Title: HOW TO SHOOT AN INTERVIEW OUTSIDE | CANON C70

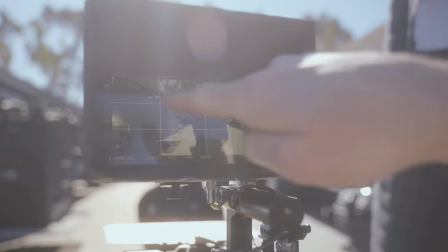15:29 what we're doing with our frame in terms of composition usually we'll put them on a third so boom boom he's on a third and what i like to do
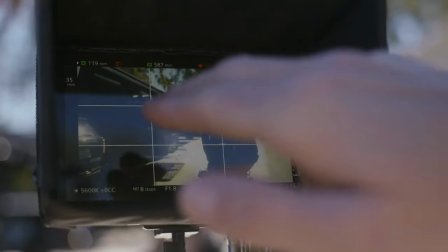15:38 is you can have leading lines pointing to your subject and then he's separated off the background meaning it's kind of blurry and then another
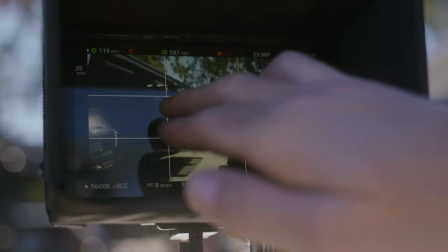15:46 thing i like to do is have it was justin's idea to put him in the center so you have repeating patterns dark light light dark
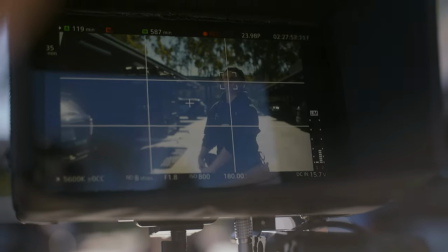15:53 light dark so it's there's contrast to the frame it's not just one flat thing where it's all light or it's all dark so that way you can kind of make your subject pop a little bit it's one way to add just kind of a three-dimensional quality to the image so what he's doing right now
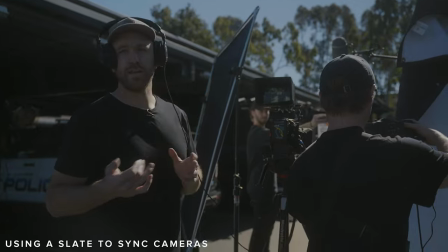16:08 is he's getting the slate in this is helpful so when you're in the edit you can basically know like which take you're on which interview
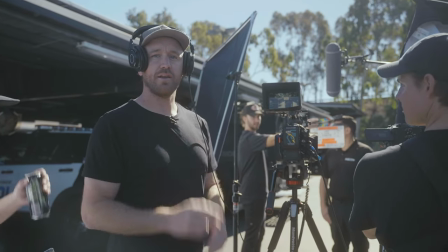16:15 you're on and then when he's going to clap it also helps to sync up the audio you'll see one big audio peak okay you guys Ready?
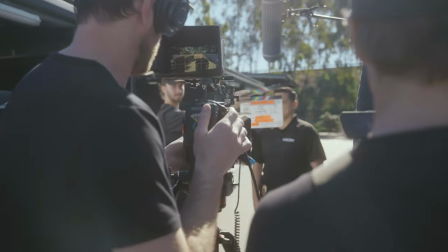16:23 Yep. Okay, let's roll cameras. B-speed. A-speed.
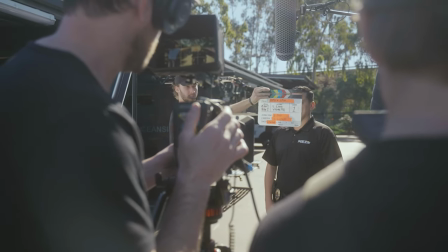16:29 S-link, vignette, take one, soft sticks. All right guys, so that's pretty much it for today. We wrapped it up. We finished, we had one interview yesterday outside, two today. I think they went pretty well. What'd you think, Justin? Honestly, I think all the shots came out awesome. I think the client's gonna be super stoked on it. Huge props to the entire crew, especially you. DP, Griff to DP as always coming through. I think, yeah, I think it couldn't have gotten better. You guys have already seen a bunch of shoots with Justin. So make sure to check him out on social media. I'll link his handle or whatever it's called right here. You'll see it on the screen. And if you like this kind of content, consider hitting that subscribe button and I'll see you in the next one. Take care.